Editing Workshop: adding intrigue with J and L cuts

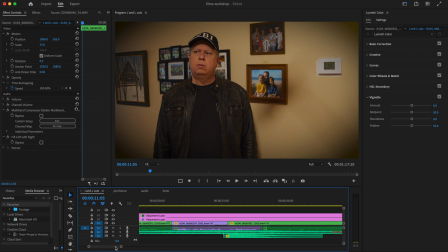Well, by using, I think, this first one here, this is an L cut. Let's try that scene again with an L cut, and maybe it'll make more sense. It'll give the audience some more. What am I doing here? There we go. Let's go look at this part.
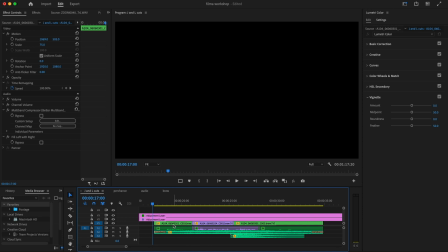So let's see that where we've got an L cut now. So we're going to see me and then the suspect, but there's an L cut.
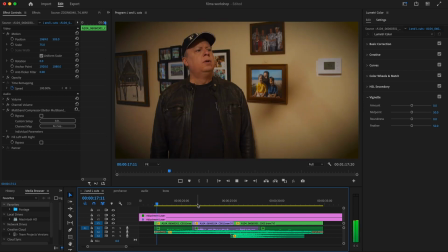And let's see how that plays off now.
Professor, I see you're running a little late today.
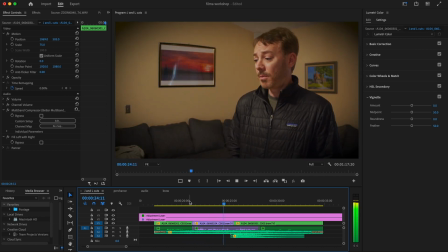Oh yeah, I don't know what to tell you, Detective. Sorry about that. I'll try to be more punctual next time, eh?
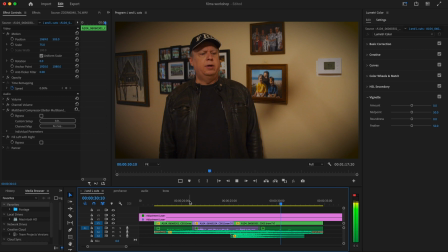No worries.
Okay, so as you can see,
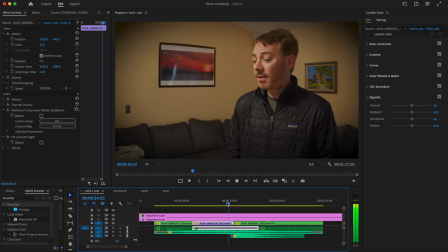As soon as he says about that, Sorry about that.
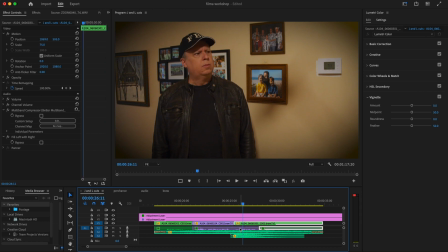I'll try to be... we still hear him talking. This is the audio from Cameron's angle. But now, since we cut the video first, we can see my realization. This is giving the audience more information. This is a motivated L cut.
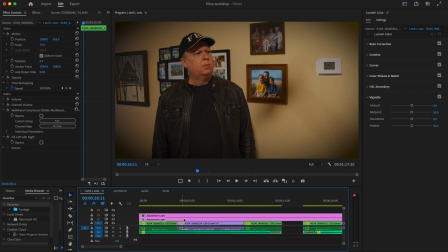It works as a straight cut, but it doesn't give the audience all the information they need. Here we're showing them that the detective realizes this guy could be the killer. So that's an L cut. What about a J cut? Here's a different scene.
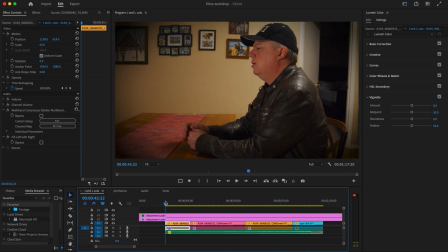Let's take a look here.
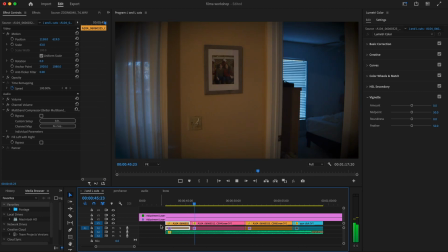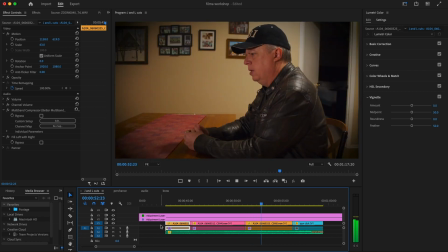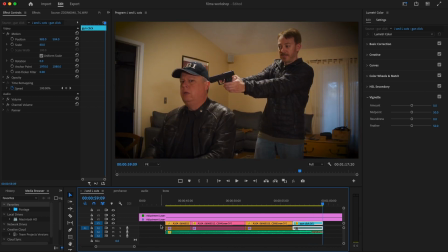I've got you now, detective. Oh no.
So that's all well and good too. You know, straight cuts, there's nothing wrong with straight cuts. But if we throw in a J cut, that gives the audience more information.
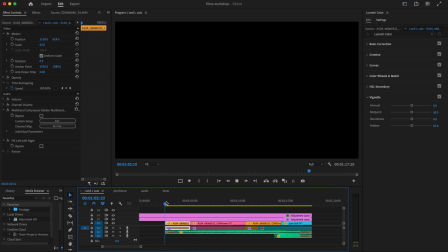Let's check that out.
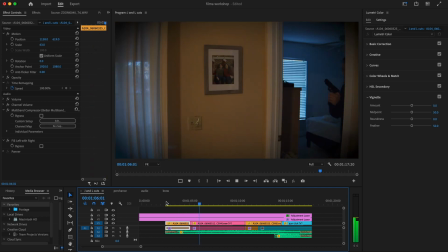And here comes the J cut.
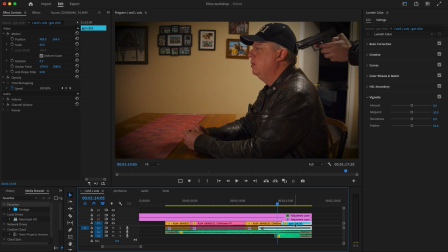Ah, there was a gun cocking sound on this clip, which doesn't switch the video until there. So without that J cut, we don't hear that extra information of the gun cocking before we see it. So again, with properly motivated J and L cuts, you're divulging more information to the audience, not just saying, well, I'm throwing a few in here and there just to make it look different. So J and L cuts can be very useful. You know, maybe these aren't the best examples. We just threw these together, but yeah, this is J and L cuts can really, you know, kind of elevate your editing game, and especially when properly motivated. So always be sure to have a reason for the J and the L cuts, and you only need a couple in a short film. It's not like you need a dozen or anything. So try to use those moving forward. But let's see a good example of I think it's a L cut. From Cameron has a series of his top horror films of all time, and he has this clip from the Twilight Zone. You might want to check it out on his website. But let's see how the Twilight Zone used an L cut.
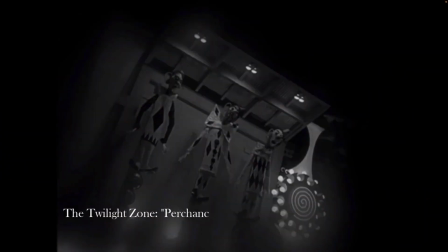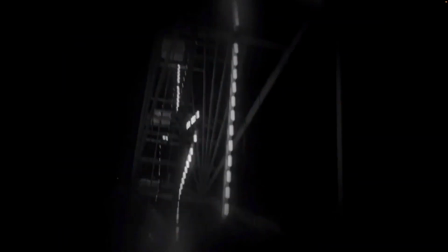It's the kind of place you see only in nightmares.
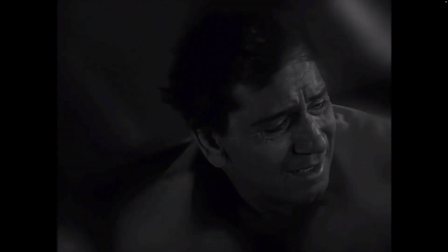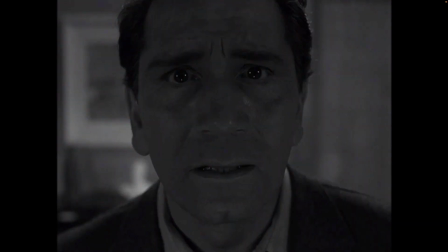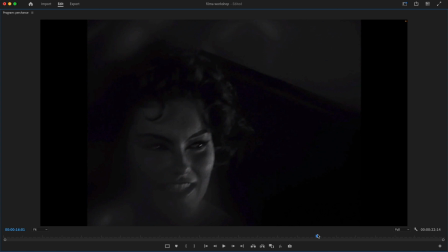This guy's having some weird hallucination. There's a crazy woman telling him to jump and kill himself.
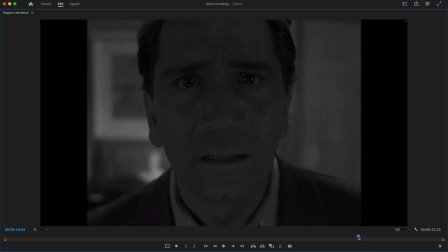So here the video cuts early, but we still hear the audio of her voice.